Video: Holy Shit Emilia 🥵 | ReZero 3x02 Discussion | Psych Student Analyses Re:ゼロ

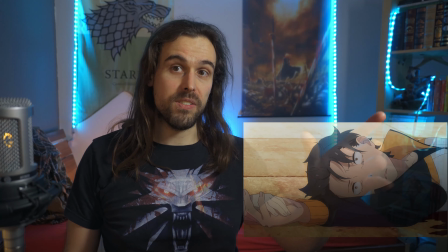983s
And Subaru's, like the design of Subaru's death scene here, the way he's lying on the ground, looking,
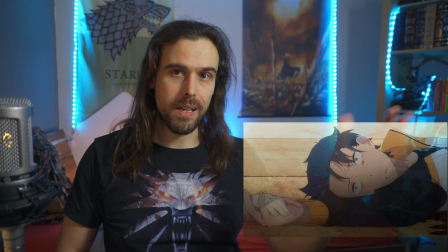990s
staring in Reinhardt's direction, all of the blood and his limb lying there in hand with Luspel.
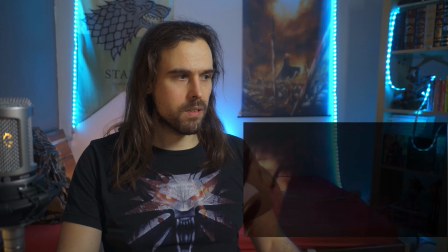998s
Holy fuck, that is a scene. And we're bloody.
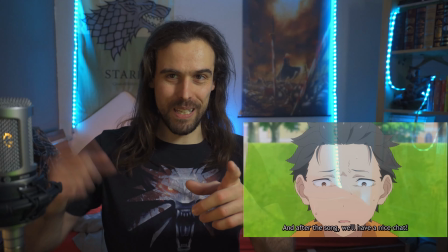1002s
We're getting creative with those, like, right, the next thing.
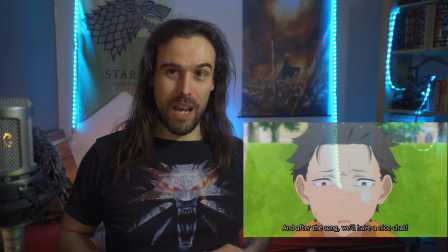1006s
First time was like the winding back, the second time was like a black, and then it was done, right?
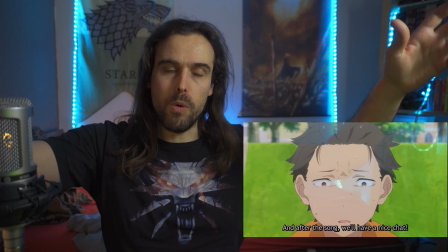1012s
Like black screen, one sentence, and then we're back, and now it's like being washed over.
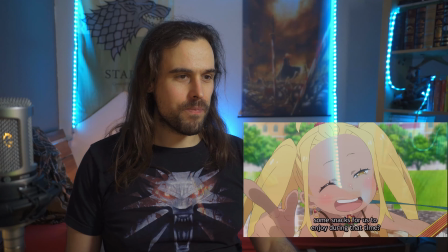1018s
Really great, really great. In your face, right?
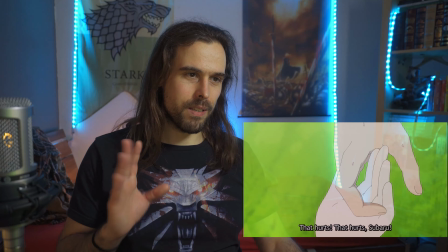1023s
In your face, I do like that. And then Subaru's falling, right? He's getting tapped because he's like holding on to it too much.
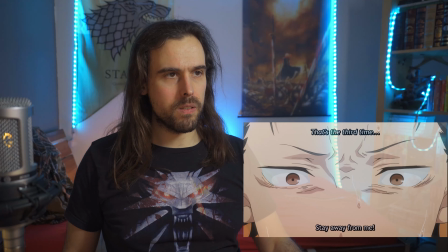1029s
Or was that the other one? No, I think that was the other scene. It's like, that's the third time.
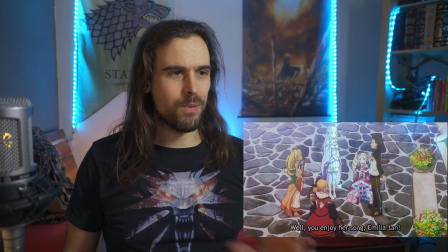1035s
Her tilting her head right here, right? Well, like the way we're doing conversation, really cool.
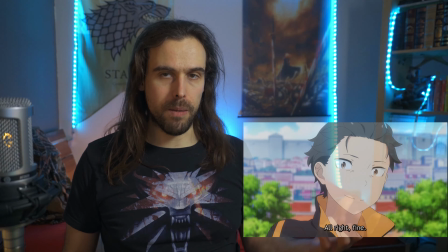1042s
A lot of these are normal ass frames, right? I'm not gonna highlight them, but it's really cool.
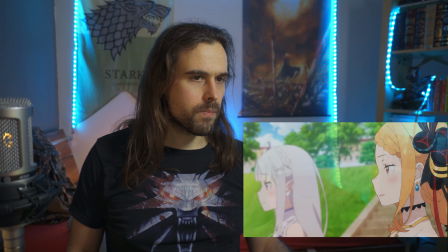1046s
It's really cool. Focus pull again, right?
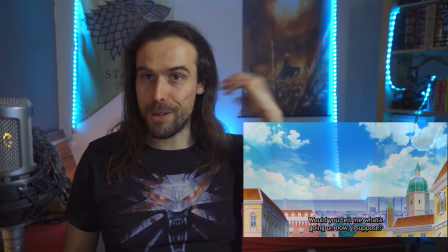1051s
And we do have to focus on Priscilla because she's the one who says it, right?
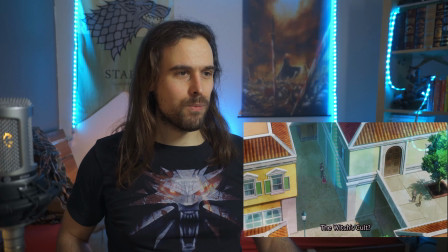1055s
She's the one who, like, the way we're looking into these alleys, not just head on or just from above, but like really cool.
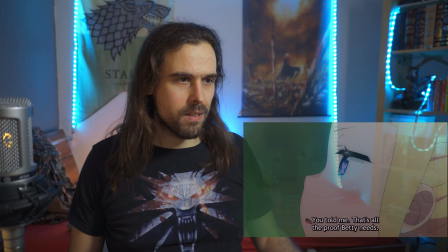1064s
Clutching his fist on his heart again. This is why I need your strength and wisdom.
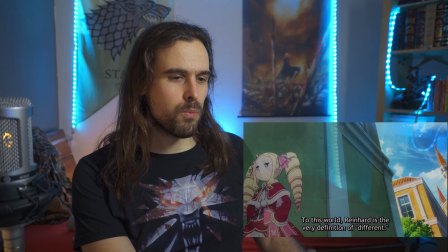1072s
And it's true. To this world, Reinhard is the very definition of different, right?
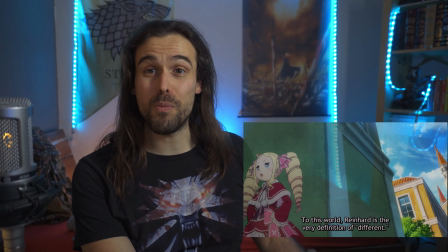1079s
Because he seeps away all the mana because all of the world favors him, basically, even to the degree that it is to the disadvantage of even his allies. Which is insane if you think about it.
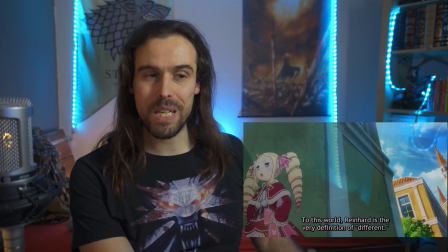1094s
And yes, that is actually a weakness of Reinhard for once. A weakness of Reinhard because if he alone can't resolve a situation,
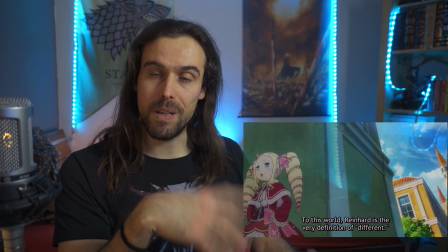1103s
then it's difficult to involve him into a situation because he's gonna put
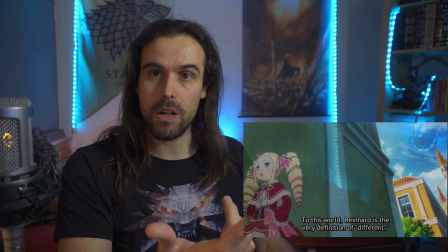1109s
like passive debuffs on all the other people who could help him resolve the situation.
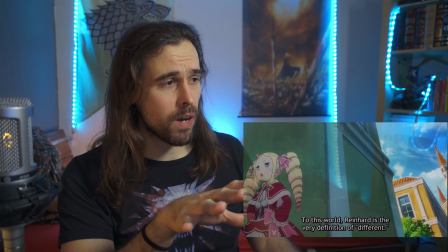1114s
I also love how we're zooming,
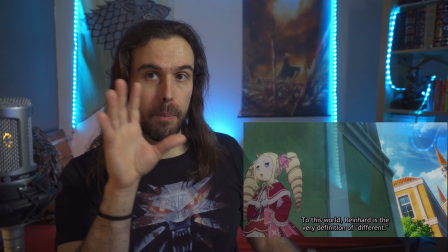1117s
like we're panning away from Betty as she's explaining about Reinhard and the world, and we're looking into the sky, kind of, right?
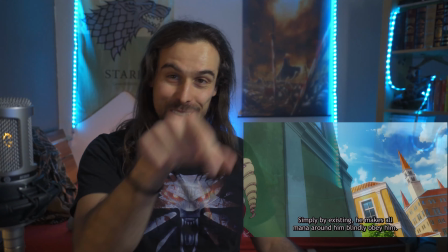1124s
It's like, right, almost like Reinhard is this pillar of that tower over there,
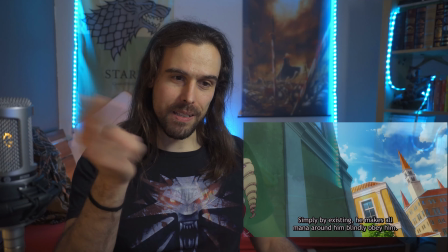1129s
piercing the sky, and everybody else, like the buildings surrounding him, are compatriots or whatever.
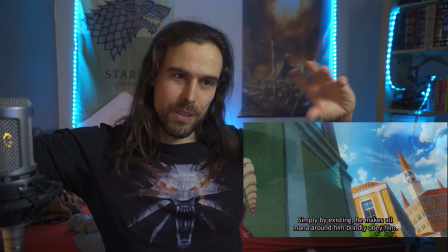1135s
And the entire sky, the clouds and whatnot, they're seeping into the pillar, basically.
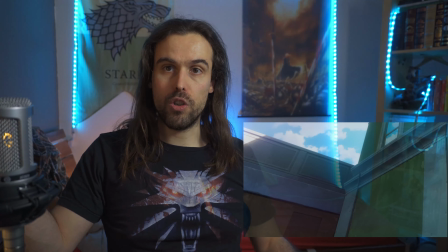1140s
They're like surrounding him. But also, we're panning away to show she's talking about not us, but she's talking about something else, right?
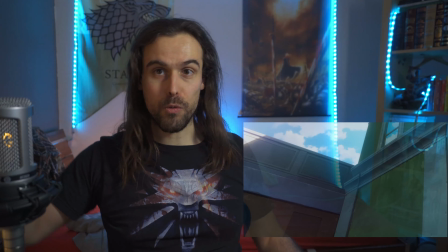1149s
The principle of the world, Reinhard, whatever, right?
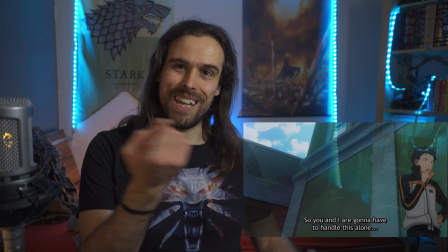1151s
And then we're going the round shot, basically, and we're pretending we went all the way around, and we're going back to Subaru and zooming into him.
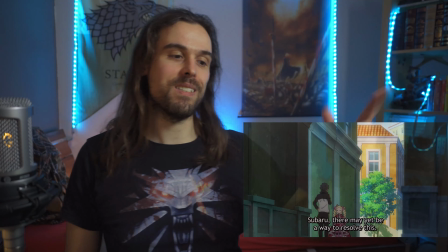1158s
How does that relate to us? And then he's like, all right, how do we resolve this?
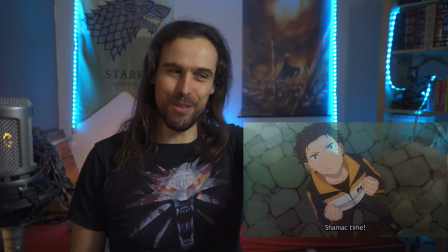1165s
Shamak time. I'm with you, Subaru. Great frame, and I'm with you, Subaru. Shamak.
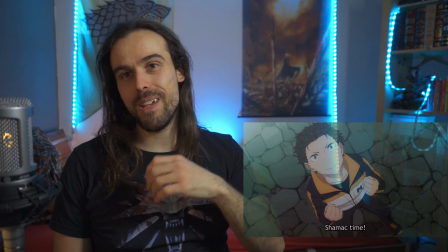1170s
Holy shit, it helps him so many times. That's the thing, right? Even if it's nothing special, for him, it's something special.
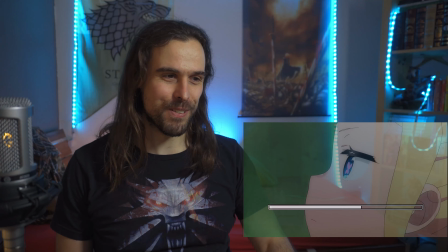1175s
Also, it's the only spell he was ever capable of, so it fixes any problem, yeah, of course.
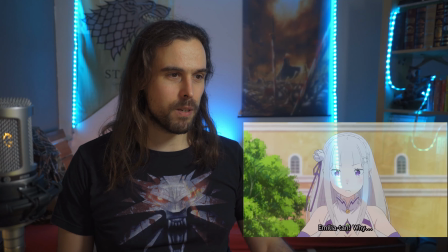1180s
We talked about this focus pull, right? And about this one as well, Emilia. Right. Her taking in the frame, right?
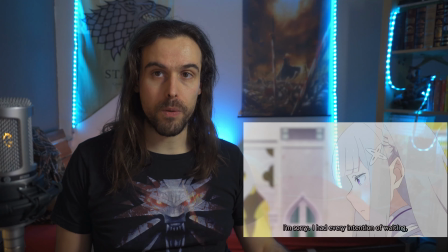1189s
lowering her head, being like, I know you told me to stay away, but up again, right?
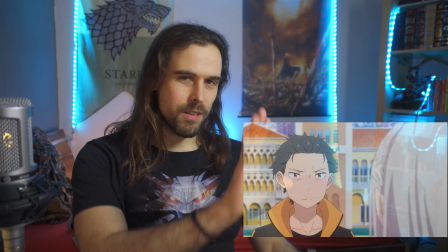1195s
Resolve, standing her ground. And then we do have them panning back and forth between the characters.
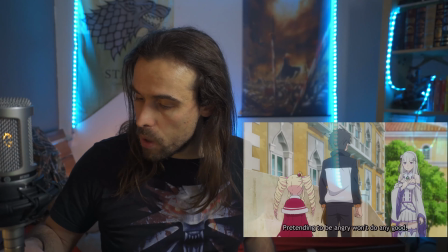1201s
That is classic design of like just somebody who pays attention and wants to put quality into their production.
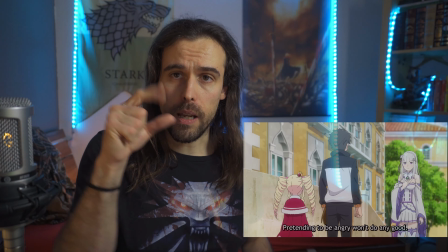1208s
You don't just have a shot of a character with like just moving their lips and the shot doesn't change.
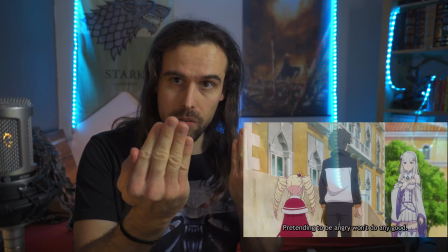1214s
No, you have two characters, two layers, right? One in focus, one not.
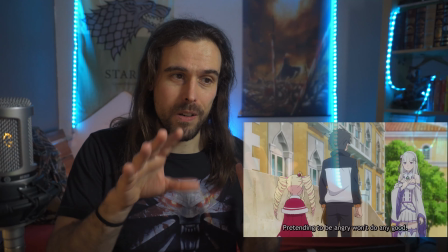1219s
One we're looking over the shoulder of, the other we're looking at, right?
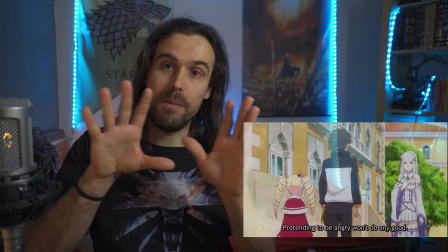1224s
And the characters, the camera is slowly moving to a specific direction or in a, like, right?
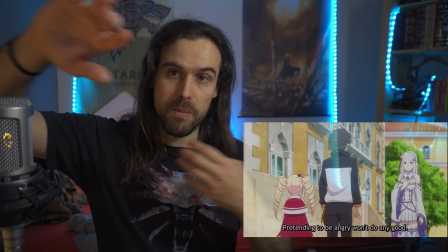1230s
It's moving, the camera is moving, it's dynamic.